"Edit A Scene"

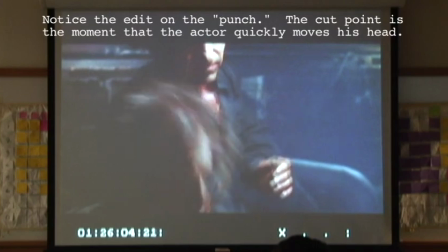4:04 But really what you're looking for, if it's a drama, for instance, you're looking for the way that you're going to juice out the most amount of drama out of the scene. Or if it's a comedy, you're going to be looking for the way to make it the funniest. And that is always paramount.
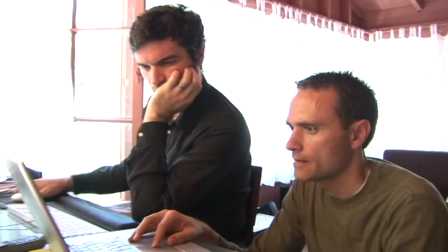4:20 In Big Game, I worked really closely with Chet.
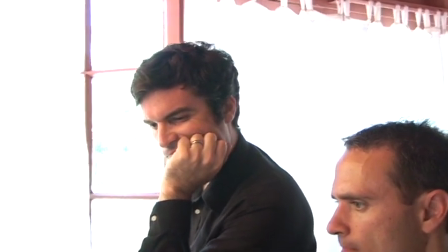4:22 I knew we talked a lot before we started cutting about what he wanted, so I knew what direction he wanted to go in.
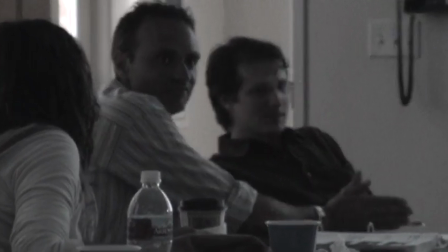4:29 Then later on, when we had an assembly of the movie, Chet would sit with me and we'd go through, and we went through a number of drafts of the movie.
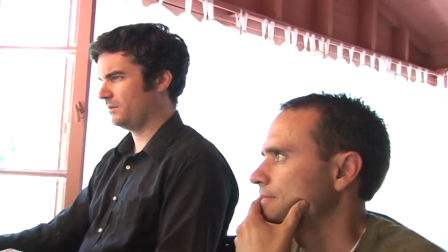4:38 This movie is, while it's short, it's very complicated. It was important that we gave just the right amount of information at the right time.
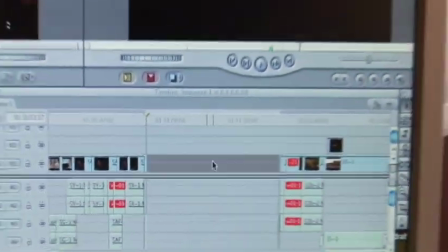4:46 So Chet and I had to work very carefully to achieve that. The script and the director really determine the style.
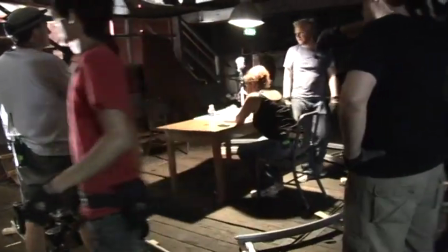4:52 And the way that everything shook up during production. That's the whole battle in all aspects of filmmaking,
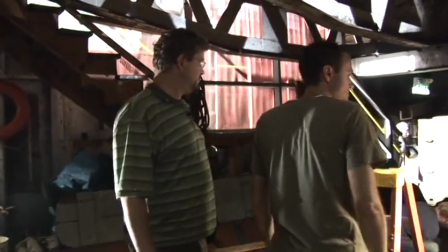4:58 is taking the initial idea and then fighting off all of the forces that try to break it down and leave you with not that thing at the end.
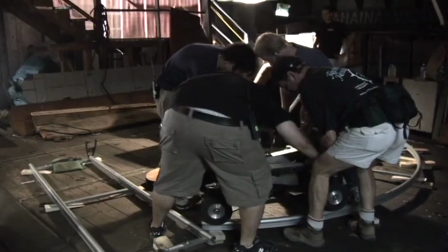5:07 There's kind of two modes that this movie works in, but I think that they work in conjunction really well. One is kind of the past. We see the past in more of this kind of languid, soft lighting.
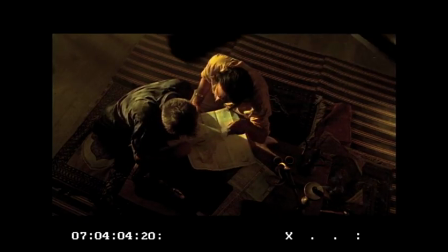5:20 There's scenes, for instance, we start above them when Josh and Fahim are in Fahim's house and they're discussing their plan.
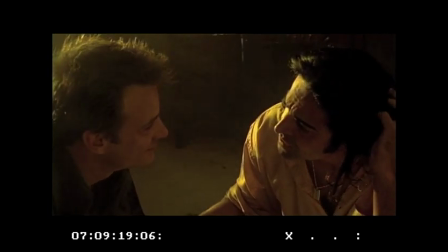5:29 Whenever we're in the past, we tend to cut slower. The shots were designed that way. And in the near past, there's much more of an urgency. For instance, in the interrogation room with the interrogator and Josh, we're cutting much more often. We're using much harder cuts, for instance, to mirror the action that's going on in there, because while he is still, and the camera is generally still, the cuts are often hard like a punch. If a scene is dragging or feels slow, there are a couple of possibilities. It might actually not even be the scene that feels slow. It could be that what's taken you so long to get there feels slow, and to a lesser degree what comes after it, but that can affect it as well. There might just be too many pauses. You might just be holding on things too long. You might have come into the scene too early, but it may be that you need to come in more in the middle of the action, which is generally,
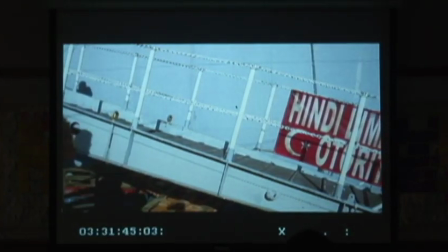6:20 you get in the middle and you get out in the middle. You get the nugget of information that's necessary to move the story forward,
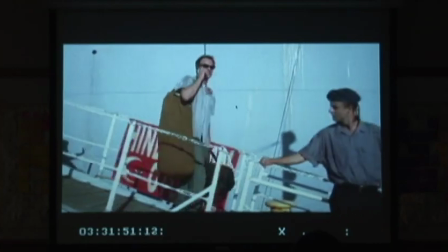6:26 and you're out. And generally, if a scene is feeling slow and you're sure that it's not what's coming before it, then it's something that's in the scene that is just taking too long to get the information, or we're staying too long after we get the information.
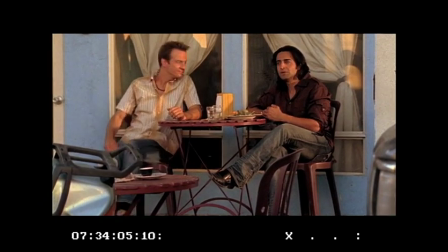6:44 Nice. You alright? Yeah, just a little rusty at this, that's all.
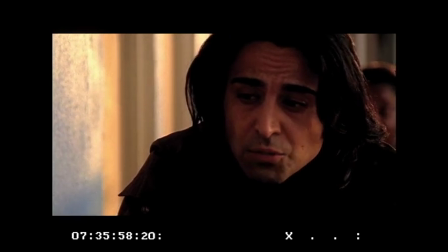6:51 Well, don't worry, it'll all come back to you.
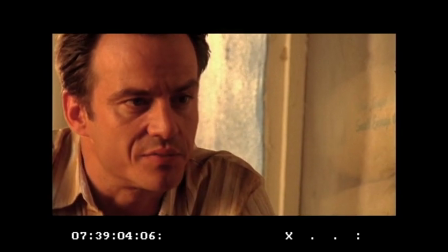6:53 We have a scene in Big Game that started out very long, had a lot of exposition in it, and was just every cut of the movie, it just dragged. There were a lot of points in the dialogue that we needed to cover, however, it just was dragging and dragging and dragging. So eventually we just had to face the facts and cut some of it out. Creating tension is really about what you tell the audience and when you tell it. Surprise is easy. And horror movies are the easiest example of that is, you have somebody sitting in a car and suddenly there's someone in the back seat, surprise. If you know that person's in the back seat for a long time before they pop up, then that's suspense. Letting the audience in a little bit early and then drawing them with that knowledge and dropping a little bit here, a little bit there. They're getting tense because they know something is going to happen that generally the characters don't.
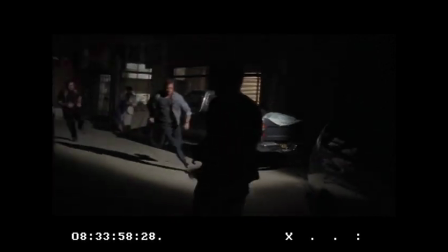7:47 There is this notion that bin Laden has been shot. We know he's been shot. So when, towards the end of the film, when we're seeing Josh bring his scope up, we know he's just about to pull the trigger.
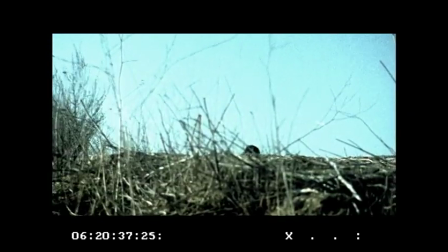8:01 We're waiting for him to pull the trigger. The quick cutting between
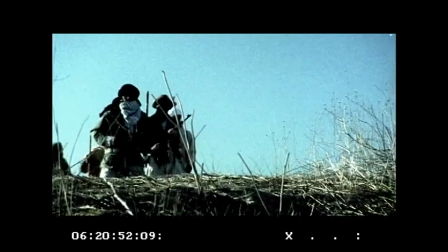8:08 bin Laden and his goons and Josh and his scope add to that sense.